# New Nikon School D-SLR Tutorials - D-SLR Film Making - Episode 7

So Aman, did you manage to pull out some footage? Yes, I definitely got some great clips today. Okay, so let's get back to the studio, review all the footages, and for our viewers, while reviewing these footages, we will share a lot of tips and techniques on how we got these footages and what all camera settings you need to do. So let's hit the studio, back to studio. Yeah. Okay.
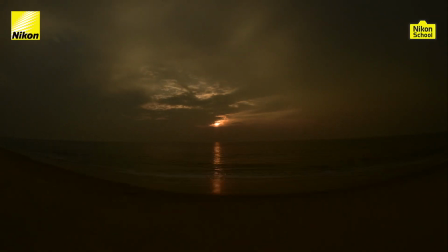So here we are, back to our studios, Aman. So you managed to pull out some clips? Yes, I got some beautiful clips. Okay, and I also shot some really amazing clips using D810 and Nikon D750. Let us review all the footages that we have collated and let's see and let's share some more tips with our viewers based on the footages we have shot.
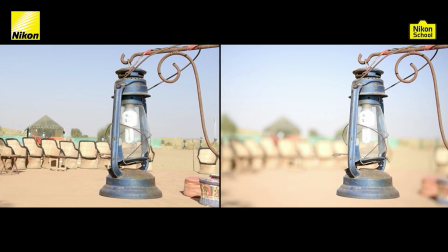Absolutely. So talking about this first footage, the frame is same. Like you can see, in one frame I have got greater depth of field and in another frame I have shallow depth of field. I have kept the same principles in mind that you do for photography,
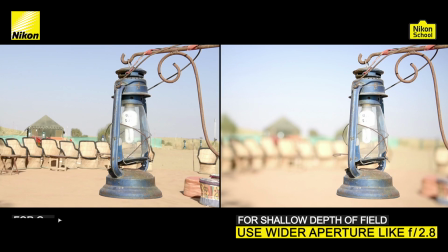that for shallow depth of field I have chosen wider aperture of 2.8 and for greater depth of field I have chosen aperture of f8,
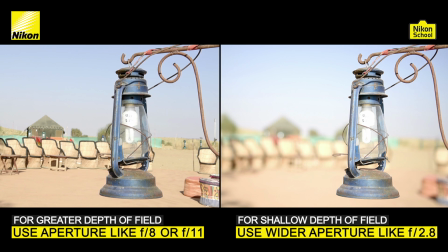f11. So you can see these clips that can define how you can actually change the perspective by just changing the aperture even while recording videos.
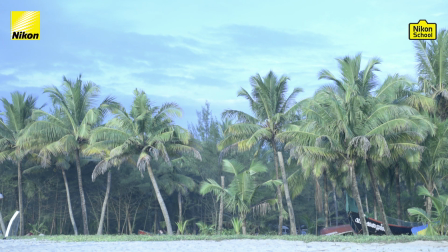So the second clip which you see is of the same subject but shot at various white balances. Right. So shooting at various white balances gives you different feel and look to the picture. Exactly. So as I can see, the same scene is totally looking different in all the white balances that are used here in this video.
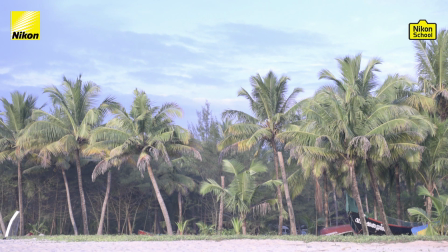Absolutely. And just to add, you can actually use cloudy for daylight to give a different creative look to your videos.
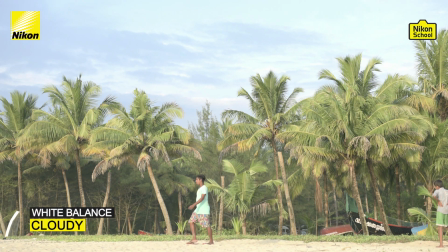Right. So cloudy white balance can be used even during bright sunlight to give a different look, a warm look to your videos. And similarly, you can use various other white balances to change the whole look and feel of your videos.
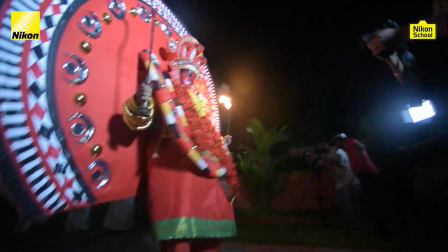Right. Now this footage has been shot in really low lighting condition using Nikon D750.
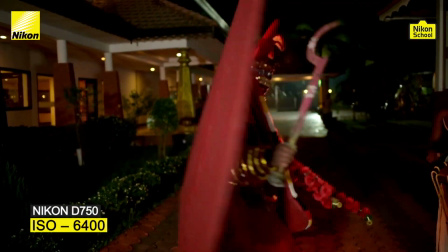Now Nikon cameras are really capable of handling these kind of lighting conditions. The video has been shot at 6400 ISO.
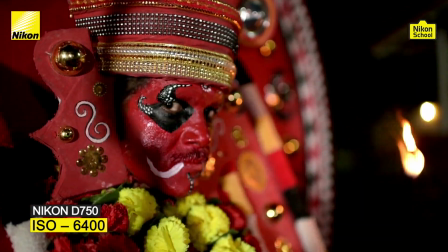Wow. And you don't see any kind of noise and grains on the video. Absolutely.
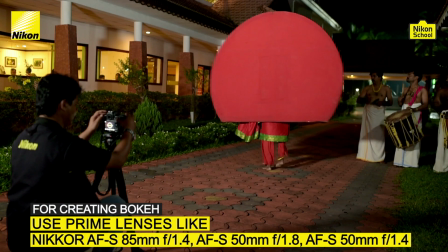Along with that, you can also create beautiful bokeh using prime lenses like 85mm 1.4, 50mm 1.8, 50mm 1.4. Now these prime lenses are very useful in creating cinematic bokehs in your shots, especially in low lighting conditions. So these days you don't have to really worry about whether your camera would be able to record videos in these kind of lighting conditions or not. You just have to take your camera and start recording videos. You can pull your ISO to 1600, 3200 or even 6400.
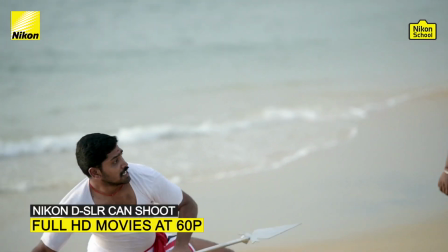So in the year 2014, Nikon introduced 5 new cameras. The capability of these 5 new cameras was shooting full HD movies at 60p.
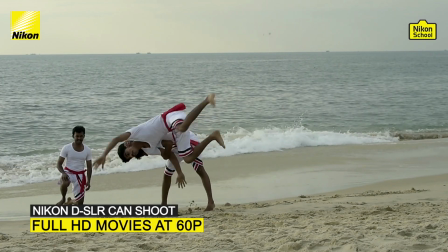Now shooting movies at 60p gives us the liberty of slowing them down and giving a very creative feel to the whole video. So you can actually create good slow motion videos and give them cinematic feel. Definitely.
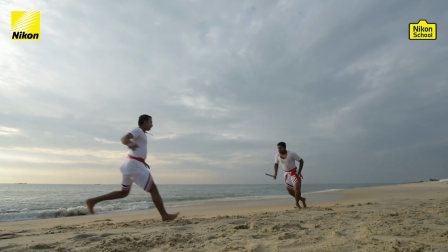So like we can see in this video footage shot in Kerala,
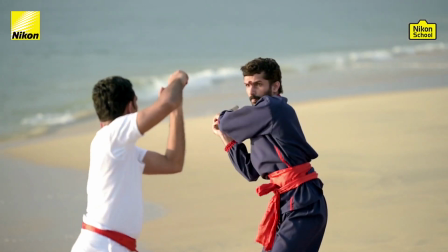wherein these performers are doing a kind of martial art form, and we have really slowed down the video to give a cinematic feel to the whole film. Right. So while we were in the field, we shot a lot of video footages. Right. And it's really difficult to showcase all of them here. So what we'll do is we'll leave our viewers with some stunning compilation of videos and that will give them a brief idea what Nikon DSLRs can do in terms of recording videos. But I would like to inform to all our viewers that whatever tutorial series you are seeing right now, it's all been shot using Nikon DSLRs. So you have a look at this small video compilation, and we'll be back pretty soon. Until next time, this is your Nikon buddy Abhishek and Aman signing off.